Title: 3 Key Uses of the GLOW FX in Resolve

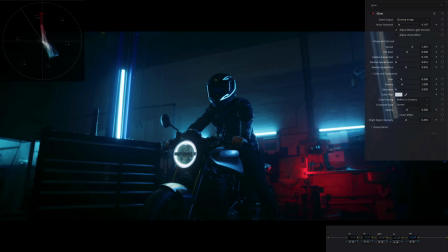(8:09)
Obviously I would say go through it couple of times to like really understand what was happening.
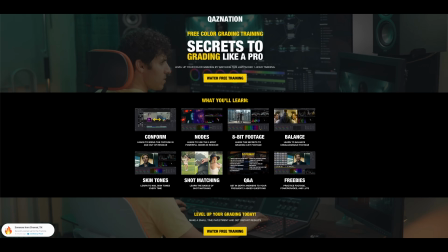(8:15)
Now, before we move on to the next scenario, if you want to download this LUT, it's included in my free training where you will also learn things like how to get the perfect skin tones,
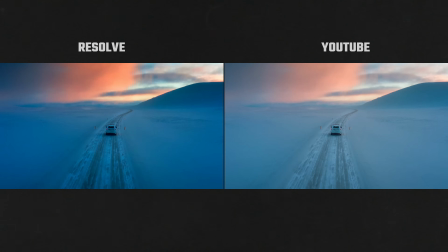(8:24)
shot matching techniques, gamma shift issues, and much, much more.
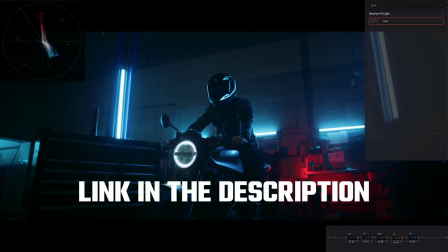(8:29)
Link to all of that is in the description below. Definitely check it out after this video.
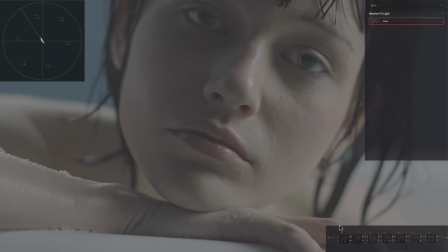(8:34)
Moving on to the next shot. So here, did a similar thing. We already created our look. Let's just call this noise reduction. It needed some noise reduction. So first, this footage is shot on Alexa.
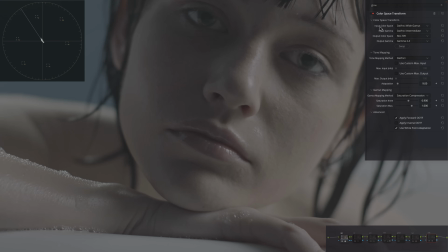(8:46)
So we're converting it to DaVinci Wide Gamut. And then on the back end, we're converting it to Rec.
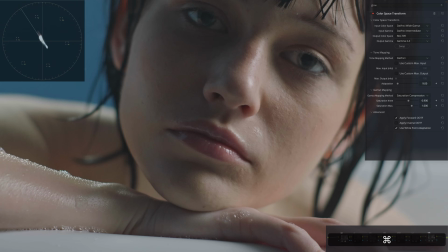(8:51)
709 from DaVinci Wide Gamut. So this is what it looks like. Rec. 709. Log Rec. 709. Not bad. I went ahead and just did my primaries. And I'm like really driving this look into this like magenta world. I kind of like it.
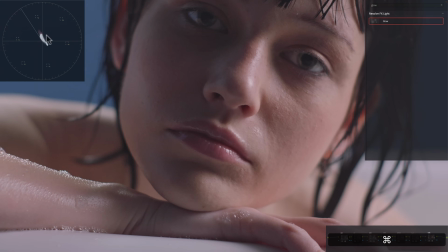(9:03)
If you look at the skin tone indicator, it's going a little bit toward that magenta red, but that's my preference. That's the look that I wanna create. So I'm going in that direction, but that's it.
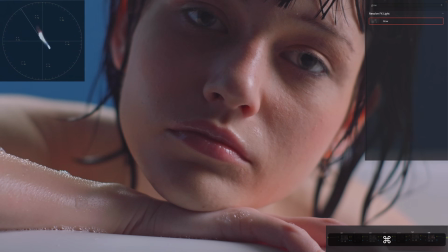(9:16)
Like just a little nudge, nothing more to it, okay? And then in my LUT, I'm applying the same LUT that you saw in this shot. So that's the beauty of it. Once you balance your image, you can apply this LUT to anything you got. And look at like how good it looks in terms of the lips,
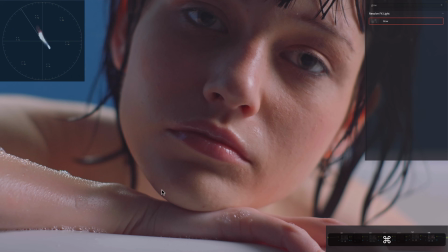(9:32)
skin tones, and also how much color separation we're getting between the skin tones and the background. And you can see it in the scope. So just look at it right here, how it just stretches everything without cracking anything.
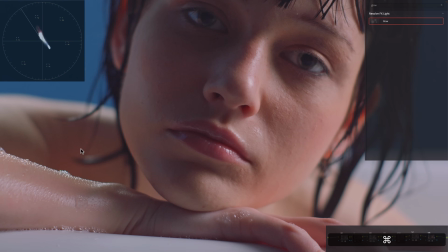(9:44)
Okay. Noise reduction was just necessary because if you just look at it here, right here, right here, the image was just like a little noisy. So that took care of that. All right. And then created a window to just kind of focus on our hero.
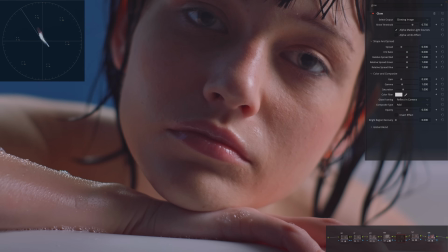(10:00)
That's it. So now let's drop on our glow effect. And once again, knowing what you want to achieve. So here what I want to do is, like, it's a close up. We're right up in her face. And I just want to beautify it a little bit. This time what we're going to do is we're going to start off by changing our composite mode to screen.
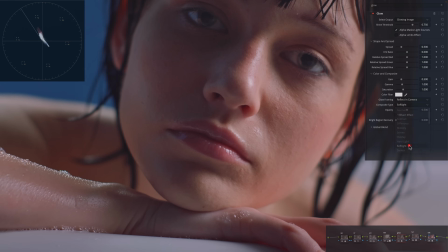(10:18)
Or actually soft light. I'm sorry. Soft light.
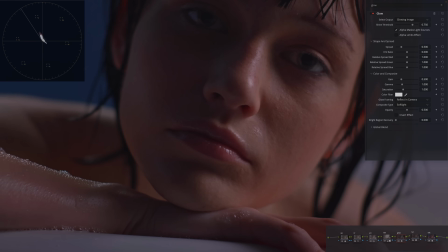(10:21)
And then we're going to go back into our threshold, shine threshold, and I'm going to crank it back quite a bit.
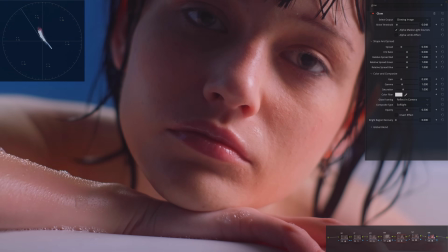(10:28)
And then I'm just going to pull it back to something like that right here. And already you can see it's such a nice glowy effect. Now I want to go under my spread and I want to kind of pull it back to something
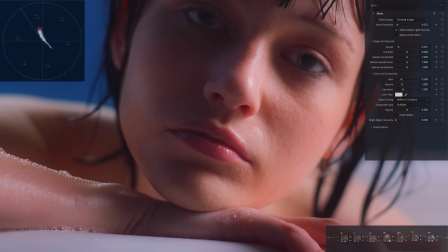(10:42)
like this, because this is where that glowy skin comes into play. Obviously, in this case, I don't want the added saturation either, because I feel like it was just, it's a lot nicer like this. See, like with saturation, I feel like it just gets to be a bit much.
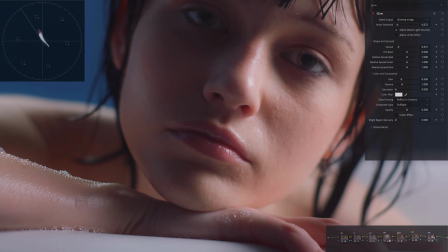(11:00)
So let's just keep the saturation out, and especially because we're going to be using the red, green, blue channels to add even more softness and a better light wraparound. Okay. So now just look at what's happening. Just keep your eyes on her and like what we're doing.
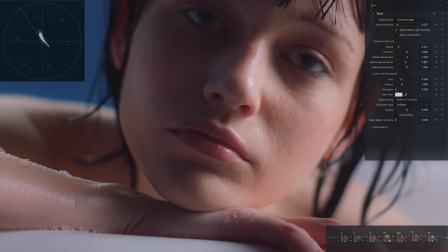(11:18)
So if I go left, this happens. If I go right, it just does like a more even effect, okay? And then I'm back in my red, and most of the action is happening in the green channel. So I'm just gonna leave it somewhere around here. And if I do before and after, you see it does like such a nice job.
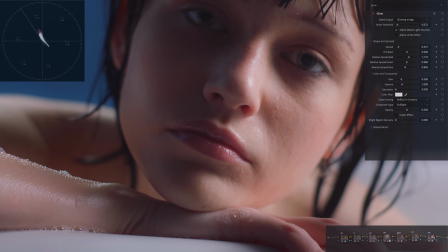(11:37)
And then in this case, we don't necessarily need to do anything else. Like if I were to just play the shot through, let's go ahead and loop it and then play it.
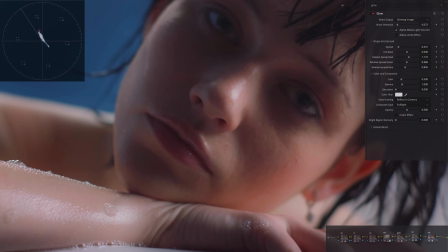(11:46)
And if we just look at it, so this is before, this is after, like you can just see in all these areas, right? So whether it's like right around here or her arm, how the light is just wrapping around.
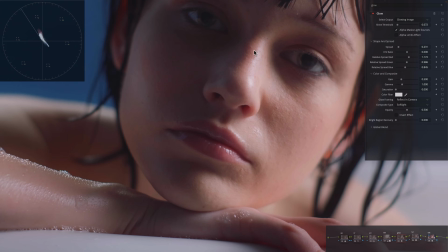(12:01)
Let's go to the first frame especially, and you can see it like right here, and it just does such a nice job bringing everything together and just accentuating everything that's in the frame. Great way to use it.